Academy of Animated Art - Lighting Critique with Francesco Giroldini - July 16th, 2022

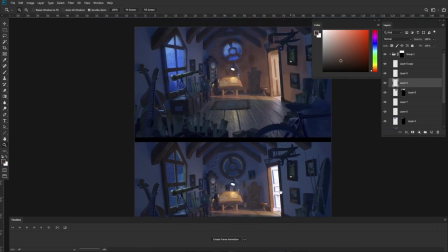1232s
So often what you might end up doing is painting a gobble that gives you a more precise shape for your key.
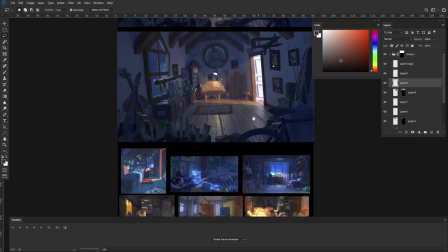1249s
So here is a thing that I think we're going to run into.
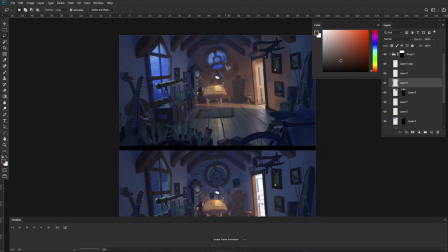1253s
Because we have both a warm light over here from the spotlight and we have a similarly warm light here, they're going to tend to overlap and we're not going to be able to tell which one is which, right?
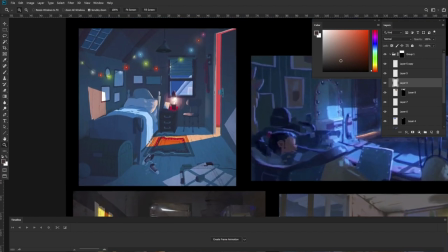1268s
So I think we might want to do what they did in this reference, where they purposely kept them separate.
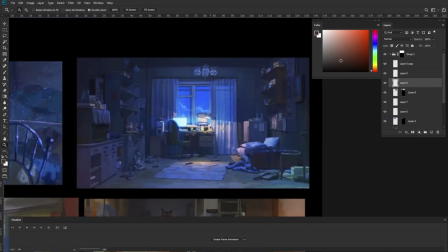1272s
This way they don't mix and it's
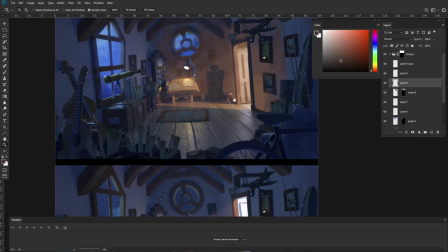1278s
easier to keep the palette of the image and the complexity of the image at bay.
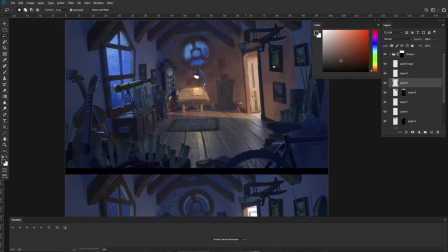1282s
So how about we try to maybe close this door a little bit more. So that might give us, or maybe we just need to adjust the height of the light and the placement of the light.
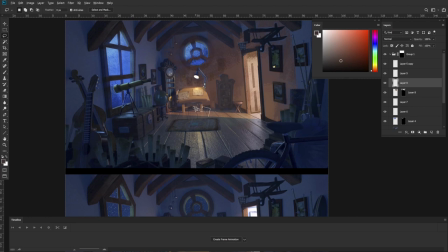1300s
But essentially, let's try to keep this area in shadow from that outside light.
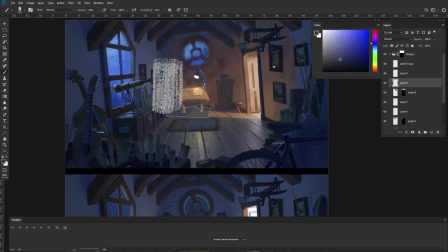1312s
I'm just gonna grab the color that we have here and just do a wash of that, just so that even though So it's not the color we're going to use in the end. So this way we can just pretend that this image started out this way, right?
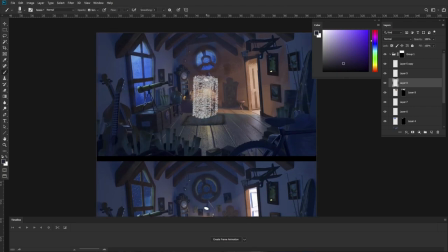1326s
OK. So after we do that, we should see that now that light from table is a lot easier to read. If we look at this image and we ask what's light in the area, it should be easier to know what is lighting it.
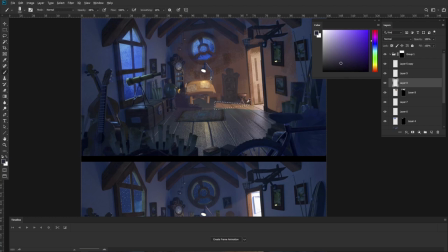1348s
We might want to adjust this so it's a little bit clearer, so
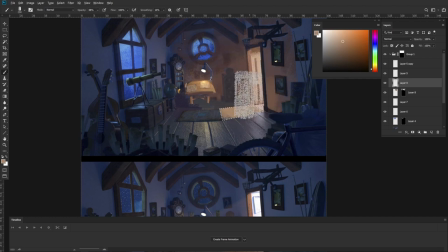1367s
let's try something like that, right?
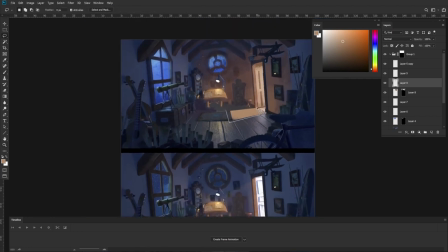1372s
Although people probably don't want it to end on a tangent with the carpet because that could be confusing, right? So essentially we just wanted to try and keep those two lights from mixing with one another.
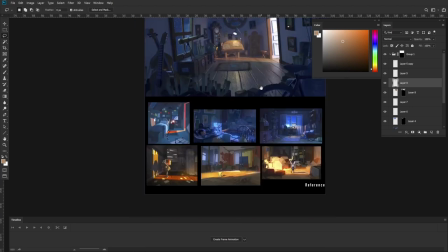1387s
We don't want to confuse the audience as to which is which, right?
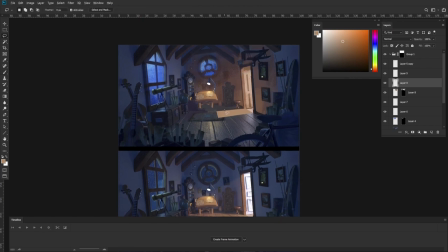1393s
So yeah, it might be best to maybe close this door so that this only becomes a little sliver of light.
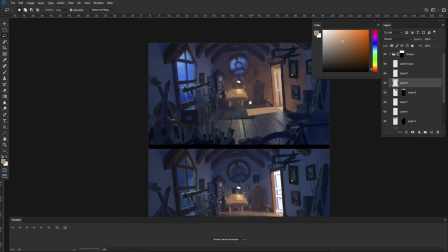1401s
I'll leave that up to you, but the only important thing that I think we want to make sure to avoid is for this table to
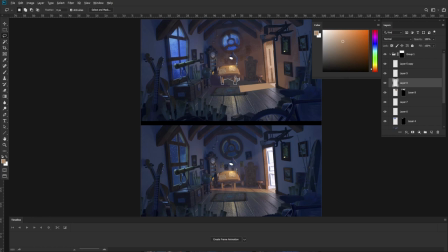1409s
be lit in a way that doesn't make it very clear what light is shining on it. Because right now I look at these two values and they're so similar and I cannot tell which one is lit from this light and which one is lit from the outside, right?
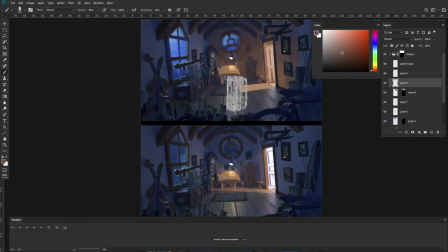1426s
So I'm actually gonna take these values and push them into shadows so that they're still warm because they're next to that light but they are dimmer.
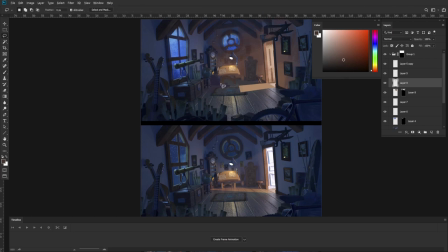1439s
Maybe tricky to find the exact value we're looking for. And then because this area is going to be in shadow, we can just push it back. And because it's so close to the door, and it's also so close to the spotlight, all of those shadows will be warm shadows. There's going to be a lot of bounce in here.